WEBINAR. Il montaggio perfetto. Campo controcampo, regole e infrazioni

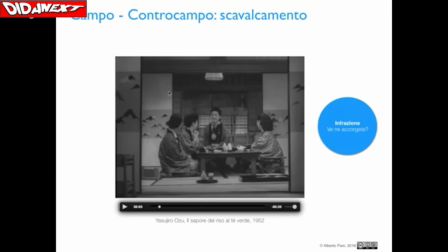[24:32]
Quindi abbiamo l'opportunità di creare un campo contro campo piuttosto complesso, perché è presumibile che queste persone si rivolgano differentemente fra di loro e parlino ora
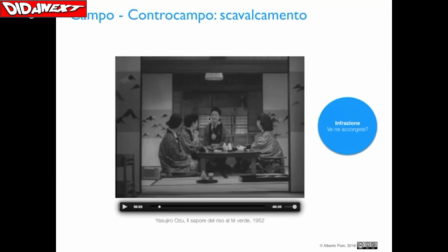[24:48]
da un lato all'altro del tavolo, ora parlino con il soggetto invece che sta a capotavola. però invece osservate come in questo filmato la regola viene sistematicamente disattesa e qual è l'effetto.
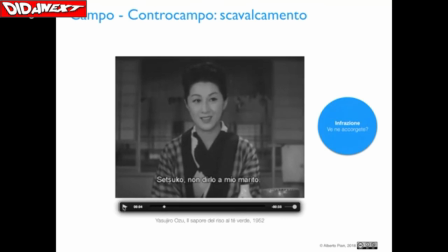[25:04]
Guardate lo sguardo di questa persona.
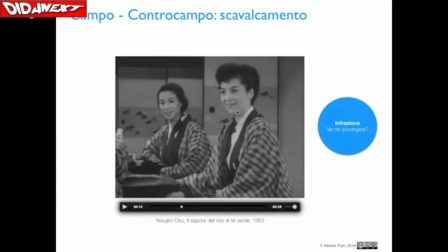[25:15]
E poi guardate con chi sta parlando. Sta parlando con, se torniamo indietro, lo vediamo,
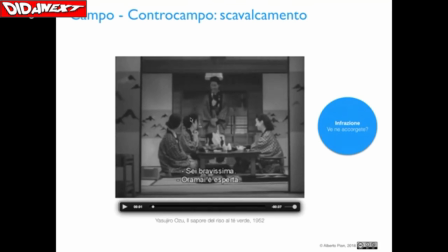[25:25]
sta parlando con questa persona che è seduta alla nostra sinistra, praticamente alla destra di lei che è capotavola.
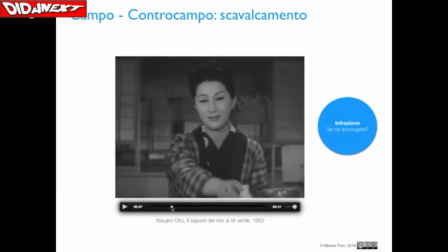[25:37]
Quindi lo faccio rivedere ancora, guardate con chi parla, ecco, parla con lei.
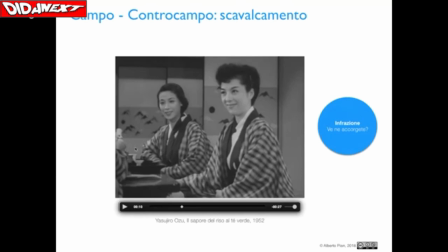[25:44]
La macchina da presa non è collocata qua, cioè non è collocata in questo semicerchio. La macchina da presa era di fronte, quindi c'è stato uno di fronte al soggetto che adesso noi vediamo
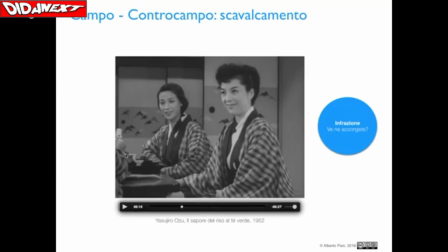[25:59]
sul lato sinistro, e ne vediamo il braccio. Era collocata di fronte, era collocata qua. Poi viene posta alle spalle del soggetto, quindi abbiamo uno scavalcamento di campo.
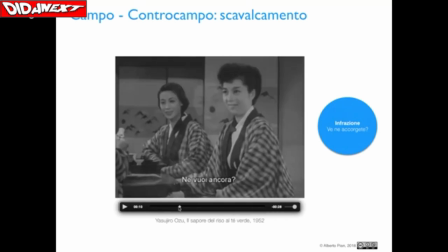[26:14]
E se voi notate, guardate che non si capisce questa persona con chi sta parlando.
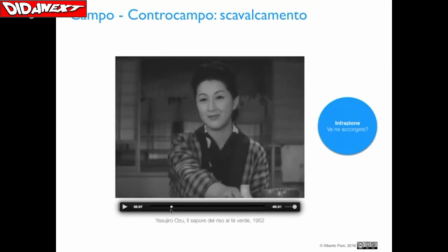[26:21]
Osservate.
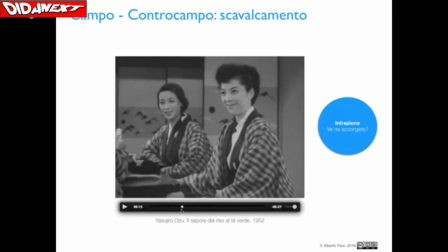[26:25]
È una situazione radicalmente diversa, penso che ve ne rendiate conto, rispetto alle inquadrature che abbiamo visto invece nel western precedente. Continuiamo perché loro due, va bene, si parlano, interloquiscono,
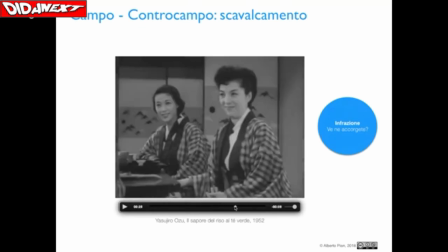[26:46]
poi ritorniamo con questa inquadratura frontale e qui insiste. Adesso cantano, molto interessante tra l'altro questo film, e quindi praticamente
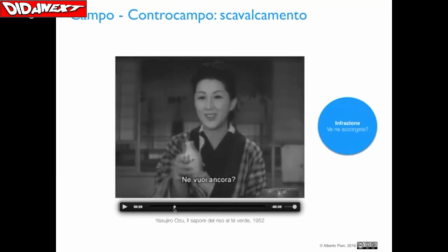[27:01]
la macchina da presa ha solo due posizioni, l'una frontale e l'altra collocata alle spalle del soggetto.
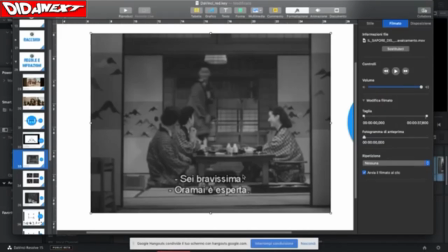[27:11]
È molto curioso questo. Naturalmente voi vi chiederete per quale motivo e qual è l'effetto che si ottiene.
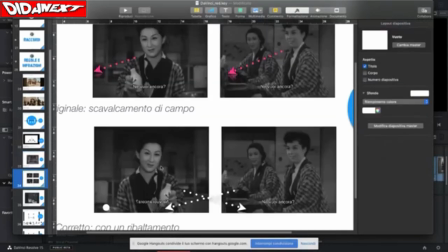[27:18]
Ne parliamo. Intanto vediamo lo schema attraverso il quale
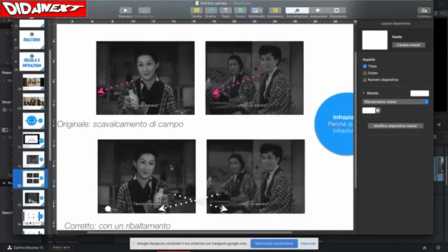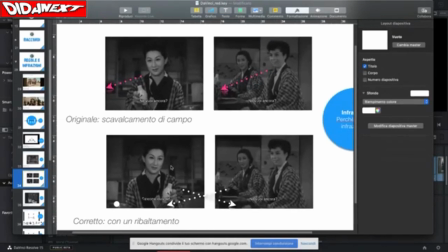[27:28]
queste inquadrature sono realizzate. E se c'è uno scavalcamento di campo, quindi questa è la prima inquadratura che abbiamo appena visto, che cosa noi vediamo? Vediamo che lo sguardo di questa persona
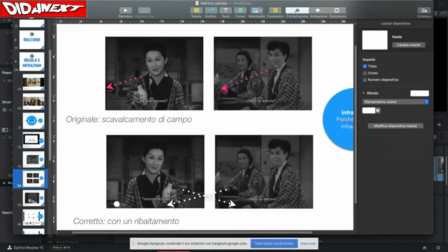[27:47]
va in una direzione e lo sguardo della persona con la quale interloquisce va esattamente nella stessa identica direzione. Cioè, attraverso l'infrazione a questa regola di 180
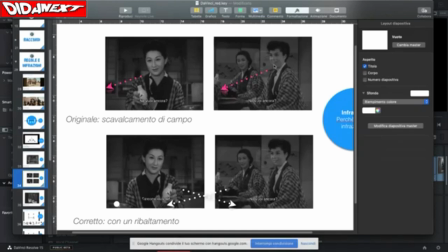[28:03]
si ha come effetto di produrre uno sguardo tra i soggetti che dovrebbero interloquire che invece viene rappresentato in modo parallelo,
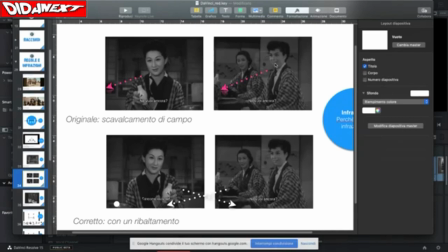[28:19]
come se effettivamente le due persone non parlassero tra di loro, quindi non si guardassero. È buffa la cosa, ma è come se guardassero altrove, cioè parlano con qualcuno ma guardano altrove. Vedete? La linea. Questa linea rappresenta proprio la direzione dei loro sguardi.